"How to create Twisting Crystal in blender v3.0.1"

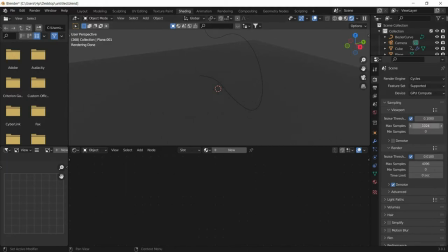(21:02)
Now you can reduce that to 40. I'll keep it to 40. You can keep it to 60 or 70. Now make sure the plane is selected and click new. When you click new, you get this thing,
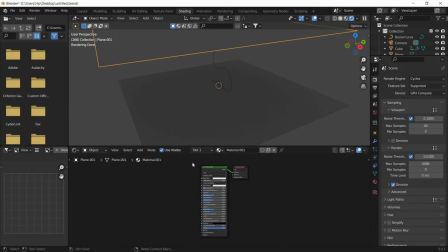(21:22)
principal BSDF, and I want you to delete this.
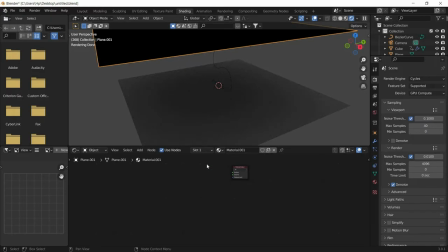(21:28)
Now it doesn't have a BDSD, and so we'll have another BDSD called emission. So click shift A, go to shader,
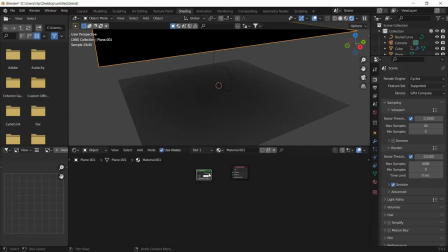(21:44)
press emission and connect the emission to the surface.
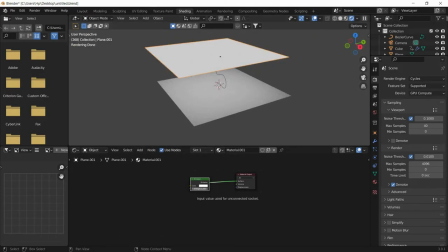(21:51)
Now this acts like a lamp, and you can change the strength of the lamp and also the color.
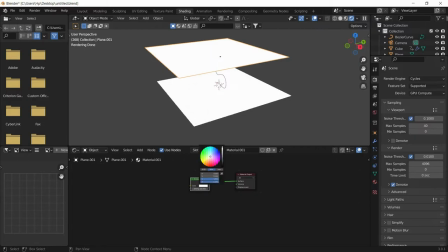(22:01)
And ready is enough. So I'll keep the, you can change the color of the lamp to anything you want. So that is why I choose the emission thing than the sun or other things.
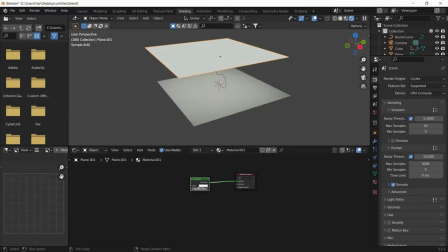(22:20)
Do the same to the other. Do the same thing to the other also. Delete the principal BSDF,
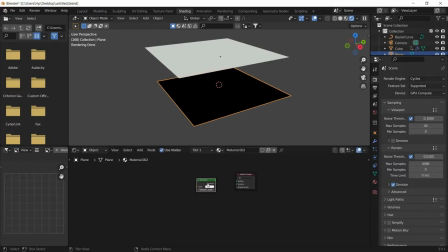(22:31)
shader, emission, and surface.
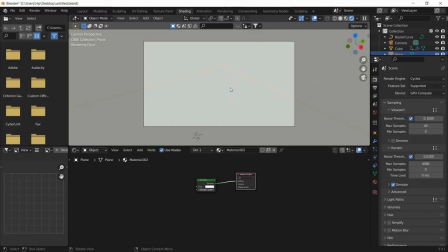(22:40)
But when you click on the camera, you cannot see your object because it is blocking your view,
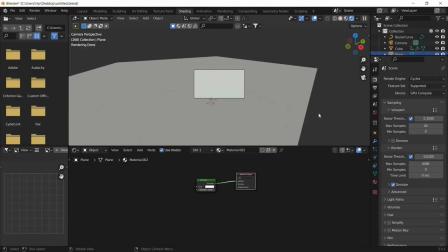(22:47)
and we don't want this to be rendered. Click on the object, go to object properties, and under visibility tab, go to ray visibility and switch off camera and shadow.
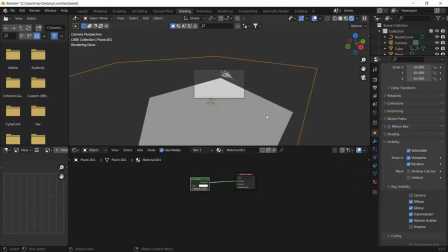(23:01)
When you're rendering this, you cannot
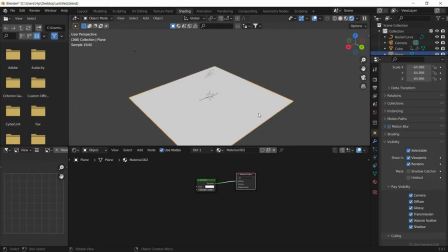(23:06)
render this object, so you cannot see the object in real life, but the light will be present.
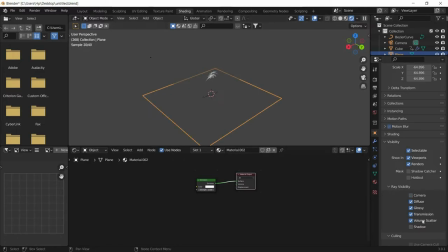(23:14)
Again, do the same thing to this camera and shadow. So this is also off, but this world, this looks pretty empty, so I'm going to make this into black so that the crystal points out.
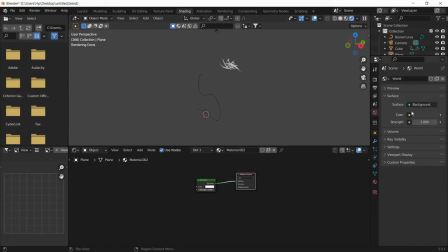(23:32)
Go to the world properties, and under the color, I'm just going to drop to black.
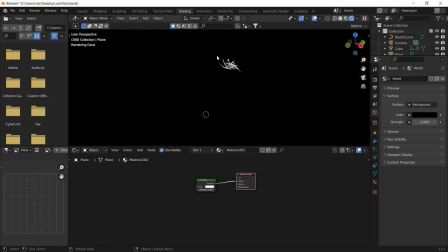(23:40)
So you can see that the only crystal can be seen in this thing. This draws attention to anybody who is seeing the crystal.
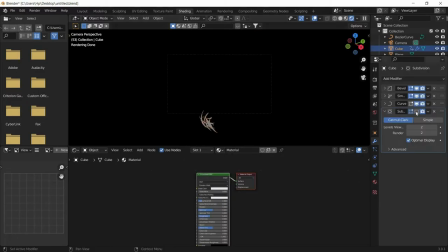(23:58)
By the way, if you have problem with the low FPS running, then you can turn off the bevel and the subdivision modifier. Don't cancel it, just stop in viewport so it will play
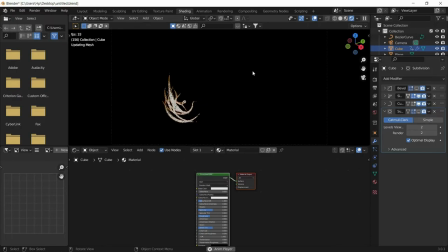(24:17)
30 FPS, because this is important while animating.
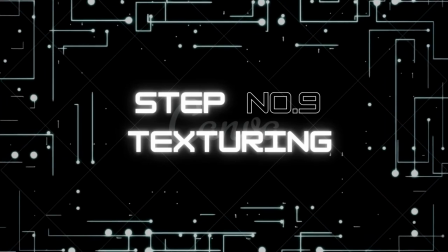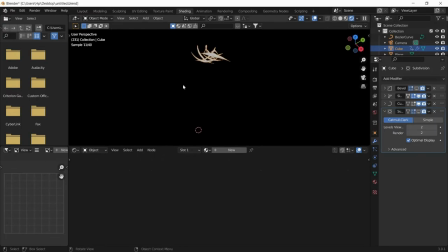(24:28)
Now in this step, we'll give the crystal a glass look and a color. So you can do that by selecting the crystal and clicking on new.
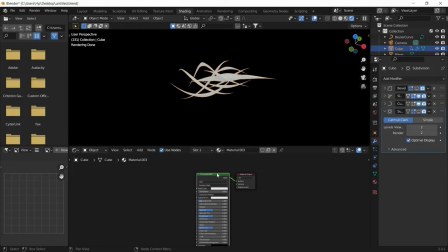(24:41)
So you get the same principal BSDF, and now also I want to delete that and shift A, texture, now add a glass BSDF and just put it to surface.